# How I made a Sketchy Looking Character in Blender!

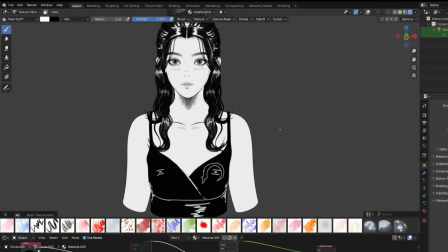And to finish off, I'll kind of seam off the edges.
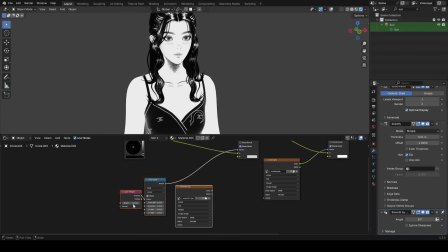If you still want to use that layer weight effect, you can also multiply it by a sketchy looking texture, which will distort it a bit and make it look more stylistic.
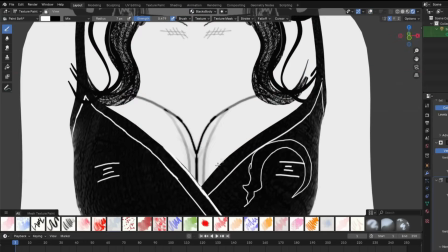But it's up to you whether or not you want to do that. And at this point, I just continued with the body, adding detail to whatever important parts there were that needed some extra shading.
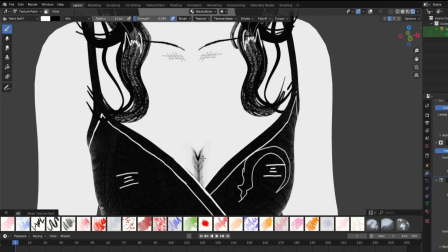It's kind of just looking at parts of the body that are usually darker and trying to add a sketchy looking shadow in that area,
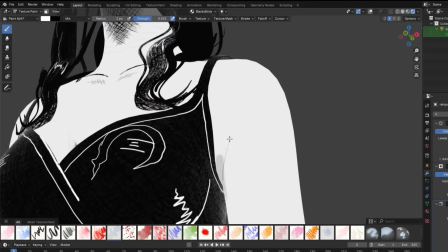with also occasional random crosshatches to make sure it keeps on feeling like it's in the style.
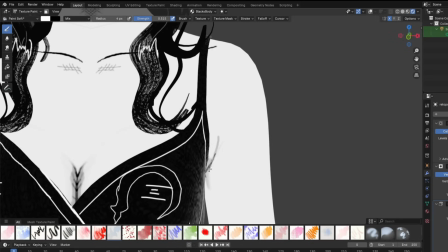So I'm just going all throughout the model, adding more details and just making good progress.
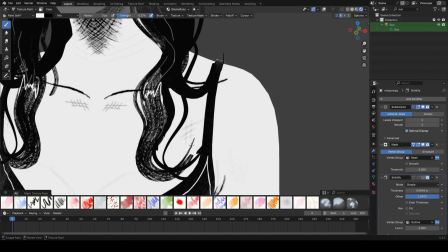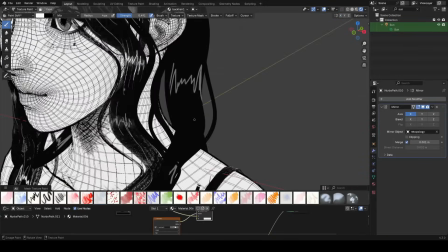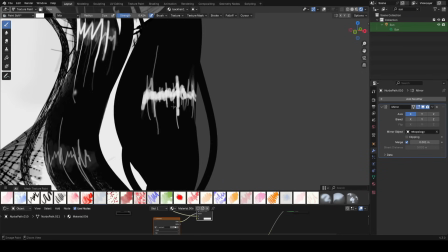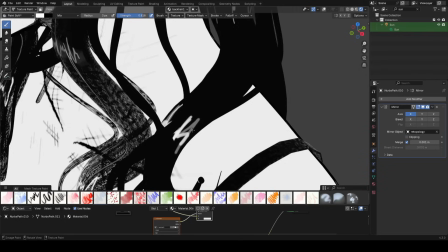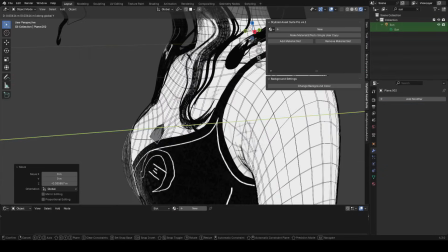I also added a necklace, I just thought it looked really attractive on her, so that was my only real reason.
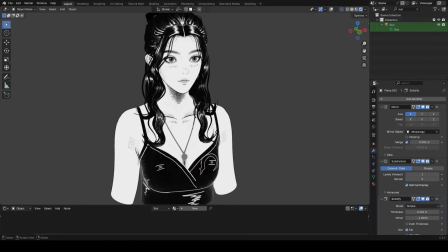And once again, keeping it in that black and white style here. To be honest, I could have made the pendant for it a lot more interesting, but I just left it as a circle here for now at this point.
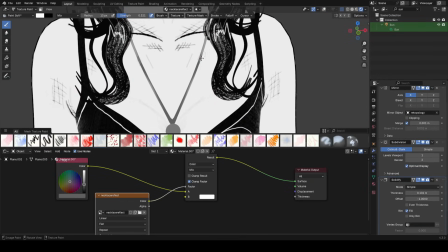And using white, I kind of just drew in some random streaks of reflection along the chin for it.
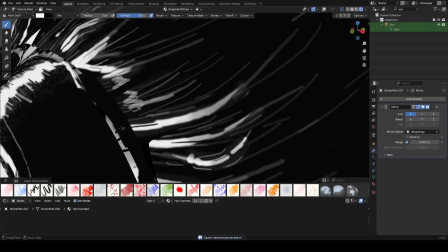And I'm just going around the model and making whatever other changes we need to make because we're getting close to the end here.
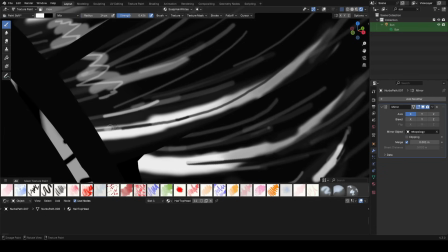And a lot of it at this point is just adding more details to the hair reflections and rotating around the model to find flaws.
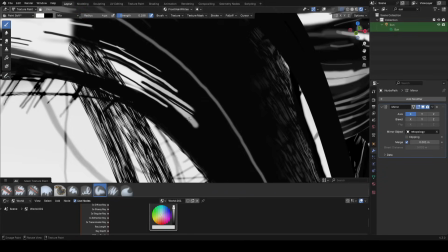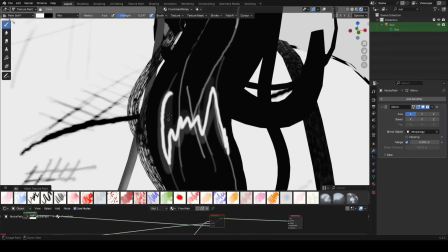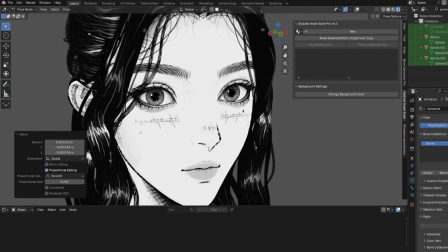Alright, lastly, let's go over making an eye globe so that when you want to move the eye, in the case you want to rig it, the shadows will be separate.
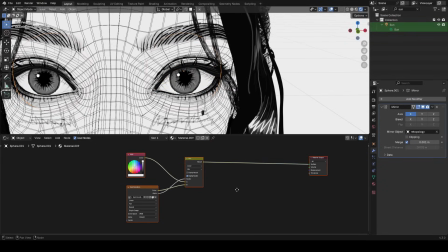Just duplicate your eye object and right-click it so it sets back into place, and give this new sphere object a new material.
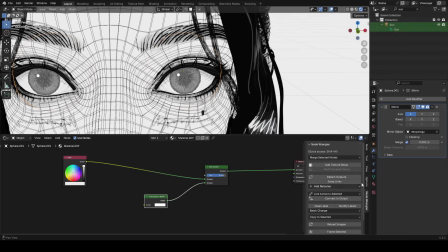We just want to use a mixed shader with a transparent BSDF and an RGB color, so we can draw in certain areas we want to be a dark color while the rest of the sphere remains transparent.
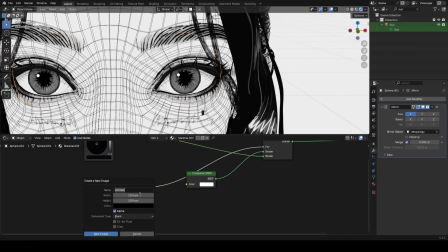If we add an image texture, we can just plug it into the FAC so that basically where we draw, it'll be that black RGB color, whereas everywhere else is just going to be transparent.
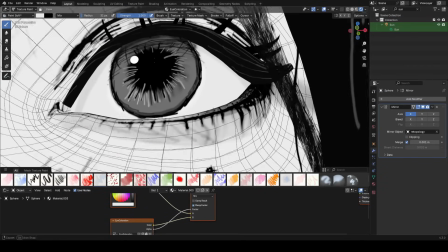Really quickly, I'll go back to our regular eye object and remove all of the shadows that I drew, and we're going to just redo it, but on our eye globe object this time.
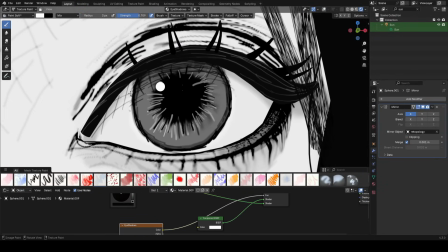So once done, go back to your eye globe object and just draw in exactly as we did before, using that crosshatching type of style.
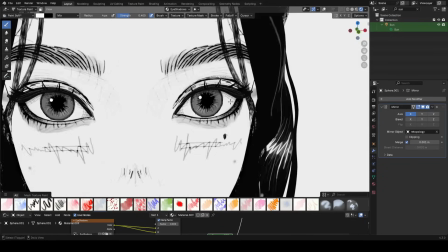Doing this will allow us to move the eye object while the eye shadow object remains in place, and so now the shadows look real.
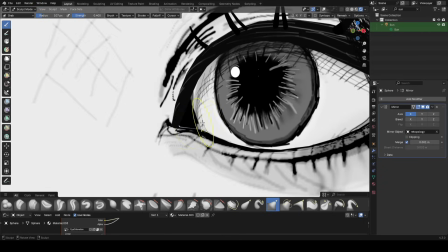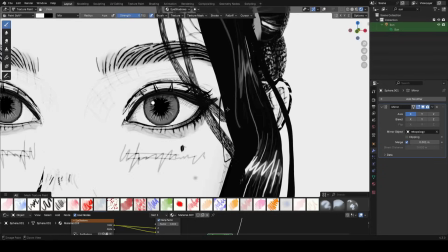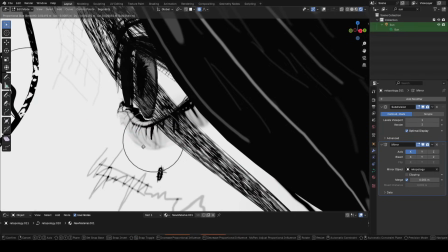Lastly, I realized I could improve the lashes a bit, so I messed around with the curves a bit, making some of them thinner and more refined, and adjusting their location a bit.
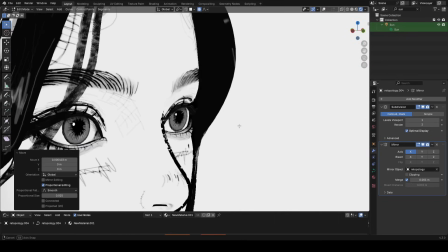You really want to vary the shape and size of these thin eyelashes. You'll notice here, some of them are together, some of them are apart, so yeah. Okay guys, so we're done at this point.
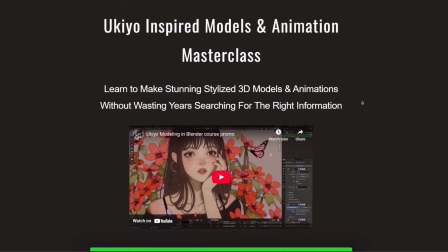Thank you so much for watching. If you want to learn to make high quality stylized 3D models and animations like this, check out my masterclass and community over on ukiyogirls.io.
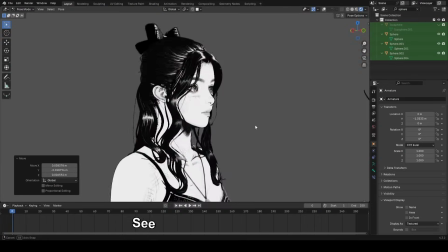Have a great day.